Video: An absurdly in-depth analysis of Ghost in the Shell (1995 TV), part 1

Moreover, as I've mentioned during this, they got at least some of that money from Manga Entertainment, an anime licensing company in the United Kingdom. This is at a time, the 90s, when budgets were getting thin, the Japanese economy was going through a readjustment, shall we say, after the boom years of the 80s. So it was getting harder and harder to find money in Japan. So this was an early example of going outside Japan for some cash. And apparently it worked out. Now, Oshii has said he was very careful on this film. There's no extra shots. Everything that was planned was put into the film, and you can see it in the animation. I'll talk about the animation in another broadcast, but it's clear that if the characters don't need to move, they don't move. There's a lot of very static shots in the film, and then they can save that budget for the high-end animation sequences that really pop. So, regardless of the budget, the money was very carefully spent. Anyway, let's stop there and get on back up to actually watch this thing. Welcome back. I hope you found that useful. You know, with Steve here, I've just been thinking about how nice it is to spend time face-to-face with friends. I don't get a lot of opportunity to do that here in the tower. And there's just something about face-to-face. Not all the time, but frequently. It's good. Anyway, let's get into Ghost in the Shell. Watch out for how information is relayed to the audience, especially in this first half of the movie. So let me get Steve in here, and we will get John on the line. Hey, John, looks like you are on. How's it going? So good so far. A little humid, a little steamy, but we got some sun coming through. Hey, always a good thing. Well, Steve's with us here in the tower, so we're going to go ahead and dive into Ghost in the Shell 1995, original Ghost in the Shell movie.
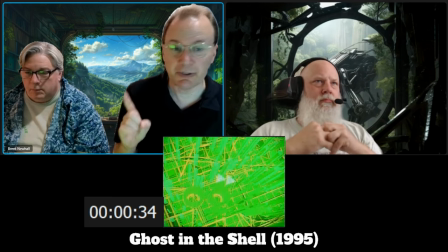Let's get into it. Notice the use of computer graphics in 1995. Yeah. And not terrible ones because they're being very thoughtful about what they're doing here, where it's clearly like a cityscape type of thing.
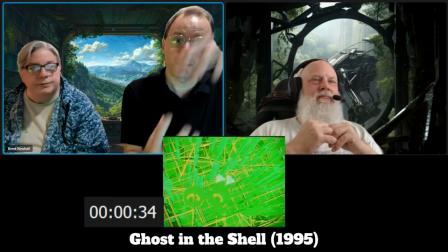I think it's like data, but it's all rectangles. So it's easy to render.
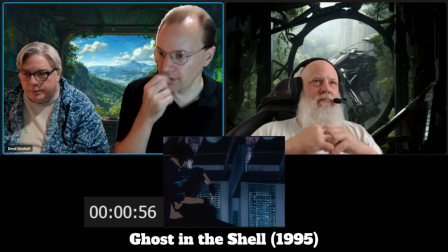They're not trying to render a human body or anything. I'll pause to note how iconic of a cyberpunk kind of a shot this is.
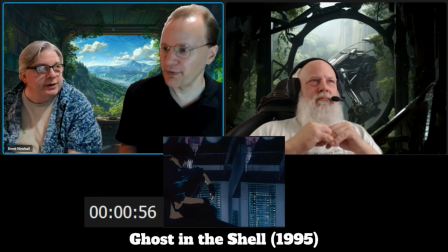You know, person in like leather outfit, sitting on a roof, you know, obviously listening to some kind of cybernetic traffic, the massive skyscrapers behind. This is really setting the scene very clearly, is what we're seeing there.
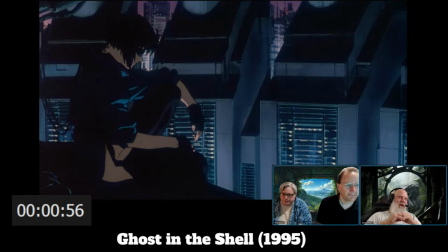Also feels vaguely homage-y to the Dark Knight. Oh, interesting. Yes. Which came later, we know. Yeah, the brooding kind of character on the rooftop watching over the scenery. Yeah, absolutely. Some kind of vigilante, if you want that, perhaps, or protector.
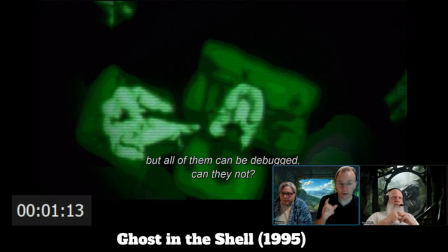As far as I can tell, these are drawn graphics that they have overlaid a filter onto to make it seem like it is night vision.
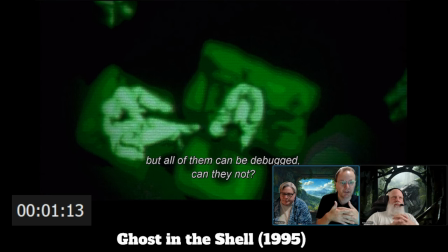And I'm assuming they have kind of two filters going there, one dark green, one light green, to get that across. But because we're so zoomed out and it's so blurry, you're getting this, it feels like night vision. You don't have to sell it too much. Right. Right.
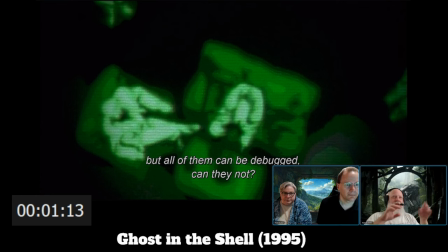And you don't think there's any part of any CGI work in the background of this? This is just pure animation? I don't think so because we aren't seeing any movement here. It's just a still image essentially with some jitter onto it.